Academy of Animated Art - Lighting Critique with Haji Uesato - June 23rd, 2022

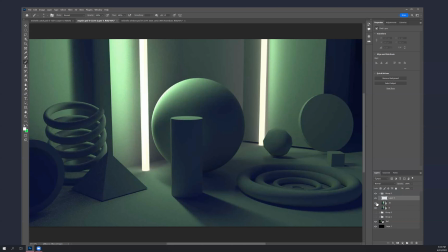(15:41)
I assume that's what's happening here, which looks great,
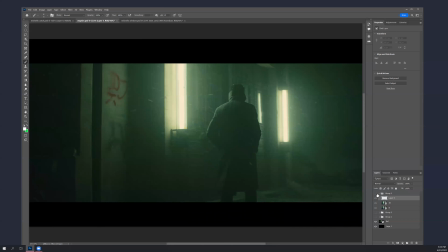(15:44)
too. it and it feels more like your source you know where there's a hint of of ambient film
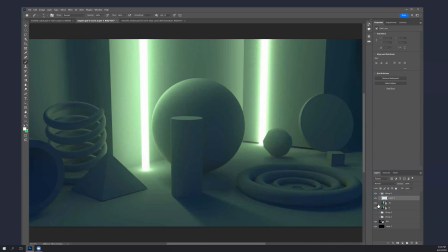(15:51)
but but because of the volumetrics and the scattering of of the source light that's really sort of wrapping more of the color into the into the scene so i mean i think this is great this is really successful um i hope you learned something from
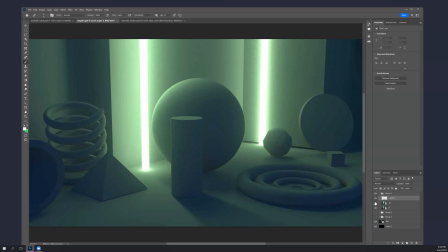(16:07)
this and you know if you get into a more of a landscape or even a bigger room, definitely experiment with atmosphere in there and see what that does as well. But good job. And I think it's time for you to move on to the next exercise.
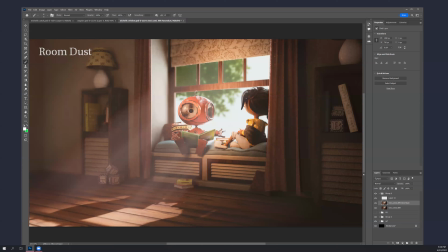(16:27)
Michelle, back to you.
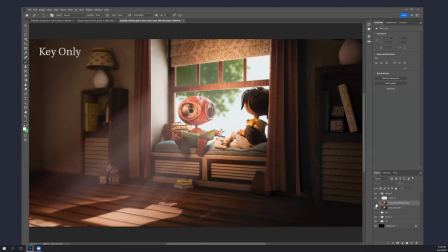(16:30)
So this is, tell me about what you did here, because this has changed, even the key only has changed quite a bit since where you were.
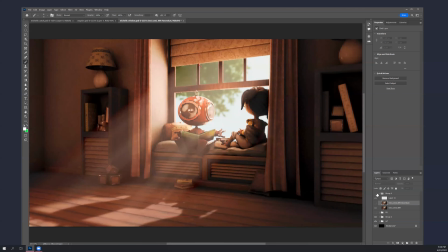(16:44)
So my environment light actually was more warm tone. So I did change it back to something that was a bit more neutral, more blue. I also increased it just to see.
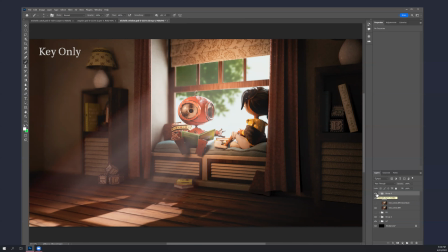(17:00)
There was a light pointed at the right corner of the room that
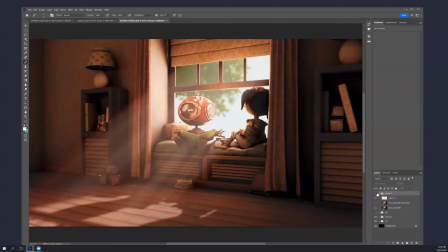(17:06)
I just completely removed and i just wanted to use the environment
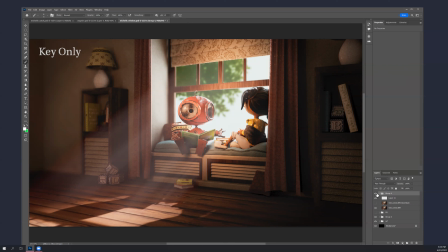(17:12)
light to just cast light on that i didn't met my i don't know i think it's just the layout of the scene itself i still don't get as much light as i wanted from outside the window coming in that i ended up adding a uh adding
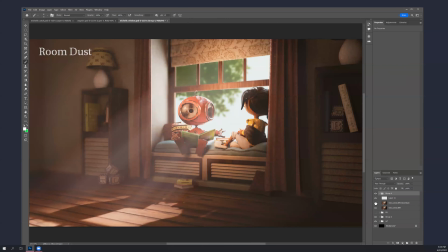(17:30)
a spot point light at the back of the room which is also the source of light that is that I used for the atmospheric dust but that's what's doing all this that's
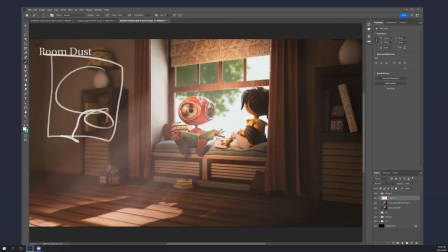(17:46)
right is that what's lighting this area up and and sort of fogging it out yeah yeah I wasn't getting the kind i i wasn't getting uh the volume metric from my my environment like sadly so i resorted to using
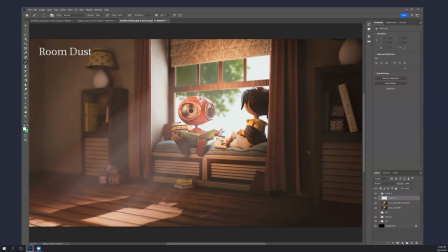(18:04)
the uh the existing spotlight the existing point light that i had at the back of the room that's why it's brighter on the left than it is on the right um but yeah those are the two major light changes that i did i did add uh another light behind the girl just to
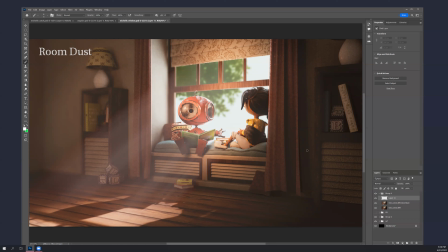(18:24)
light her back some more so uh because you want to yeah last
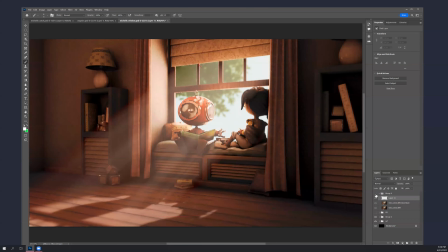(18:29)
time your feedback was that they seemed kind of disjointed especially the girl was very dark yeah very dark i'm not sure about her brightness level now because now it does seem like she seems almost too bright for the scene itself
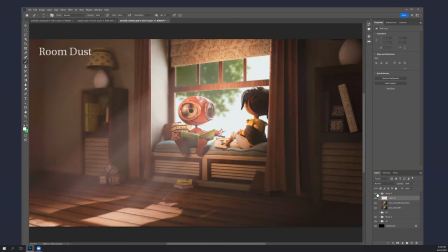(18:46)
yeah yeah maybe yeah i think so a little bit um well i mean the the the robot reads much much better right and i think that's probably the most important thing i didn't even realize that he
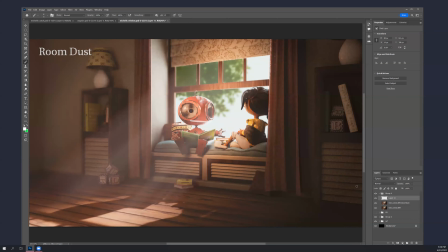(19:03)
seems to have this little smile on his face because we couldn't see that before right so i i think you know uh that that's that's helping a lot i i got a question for you though like did you increase the intensity of the key as well or just the sort of the sky dome back there?
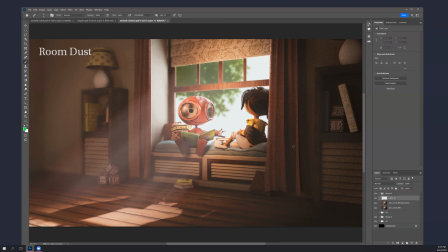(19:24)
Or is this all happening due to an HDRI or? I don't think I really changed all that much in the key. At least I didn't I didn't re-render the volumetric at all. If I did change it in if I did change the key, it was just in the beauty render.
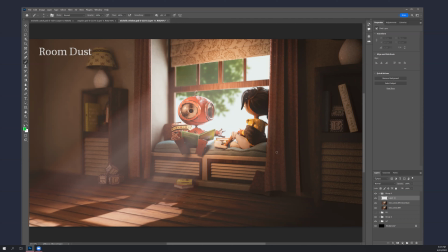(19:42)
I did change the soft edge, but I can't remember if I increased the intensity.
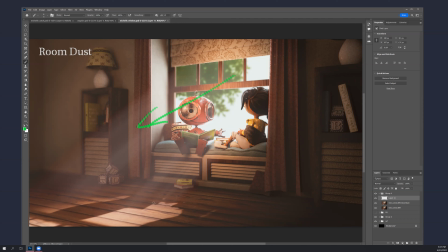(19:50)
Yeah, I would try to increase the intensity of the key because this doesn't look as quite as bright as I would expect necessarily. And, you know, if this is all working with with global illumination, if it's brighter, it's going to kick more light up as well,
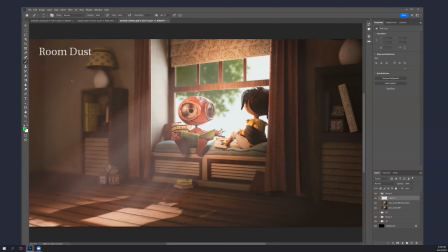(20:05)
which I think will help you. and then maybe you can bring down this fill light a little bit. I mean, this side, the levels feel better here than they did before because it was really kind of, I guess it wasn't that much brighter.
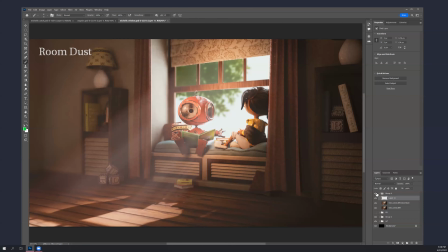(20:23)
Yeah, it is. It's contrastier and brighter. You know, the contrast level is down, which helps.
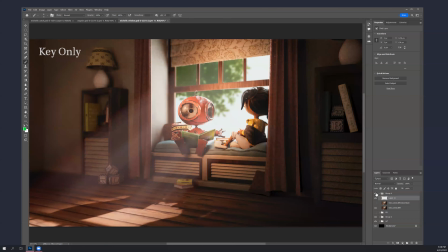(20:28)
I guess a lot of that's fog. But yeah, without the dust, it's just darker. And I think it's sitting better. and it's slightly cooler i mean i personally would prefer it if it were a little cooler still and and also you know this this key
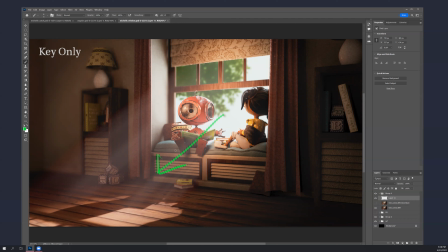(20:44)
maybe it shouldn't just be brighter it should be a little yellower because it's everything still feels very red you know and that might be hurting your your blue fills or your your sky like your your um you said you
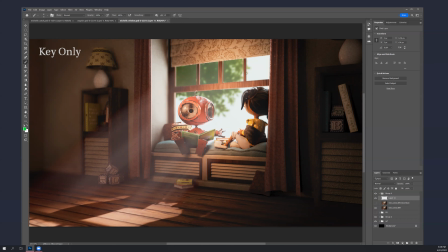(21:02)
neutralized your um your formerly warm environment light back there, but I try going actually, you know, blue with some saturation and see what it does.
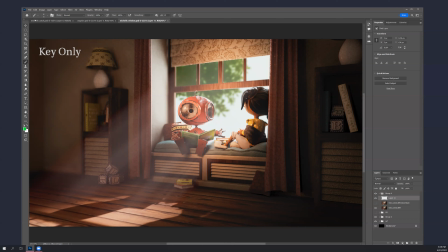(21:17)
So not as not as blue as this, but well, you know what,
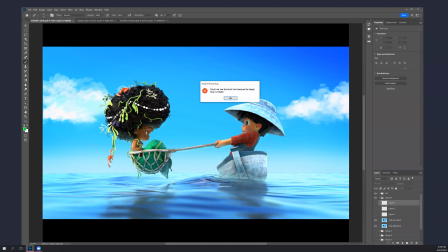(21:23)
try it, see what it does, like this kind of this level blue, sort of cyan.
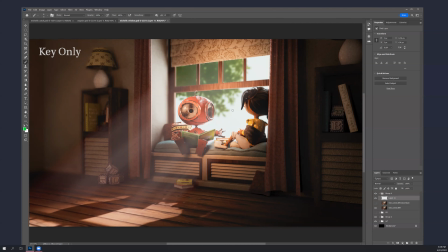(21:29)
My key should be overall more warm the key should be should be warm in the sense that it should be a little bit yellow or orange or it feels very red right now or something feels very red maybe i
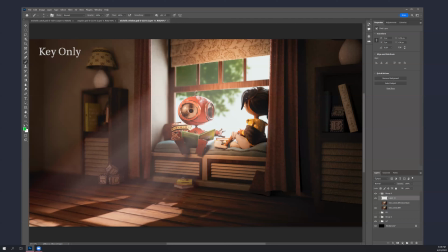(21:44)
can't tell if the key is actually really neutral like almost white and there's something else extremely like overly warm going on maybe that's the case because like you know this is unless the material is actually that that
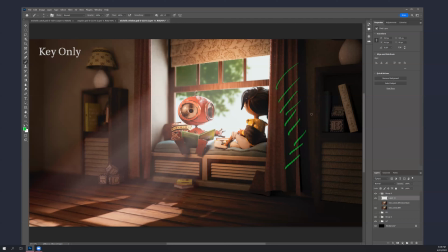(22:02)
brown and not even just brown it's like a really reddish brown you know um that feels a little off to me i can go through my light one by one and see what color i have okay but
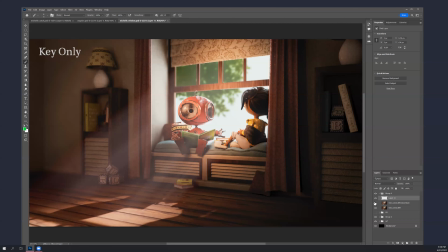(22:19)
yeah i mean And once you get that Atmo in there,
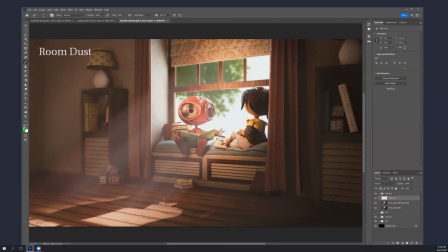(22:24)
it is helping the overall contrast levels and stuff here, but it definitely feels bright. Like, my eye is still going here too much. So it is better with the atmosphere spreading to the whole room then?
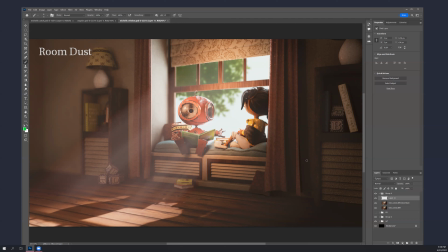(22:42)
Yeah, I think so. You know, I mean, there would be some there. It's still, you want this area to feel the most significant and brightest. And maybe your key needs to do a little bit more of this, which would rim her a little bit better.
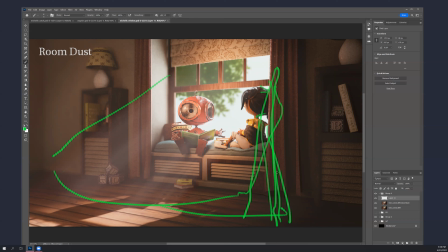(22:59)
And then maybe sneak a few volumetric rays in there and light the floor up a little bit. I mean, are you using a directional light? Is this like an actual parallel race thing, or are you cheating it a little bit?
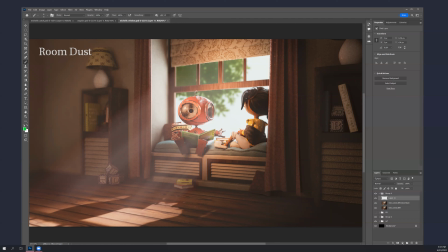(23:19)
I just have an area light pointed through the window, and it's just environment. Yeah, maybe you can spread it a little bit so that it does more of this. I did. I think I have it at zero spread just so I get those lines when I was trying to render.
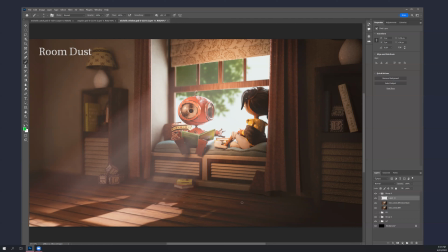(23:41)
OK.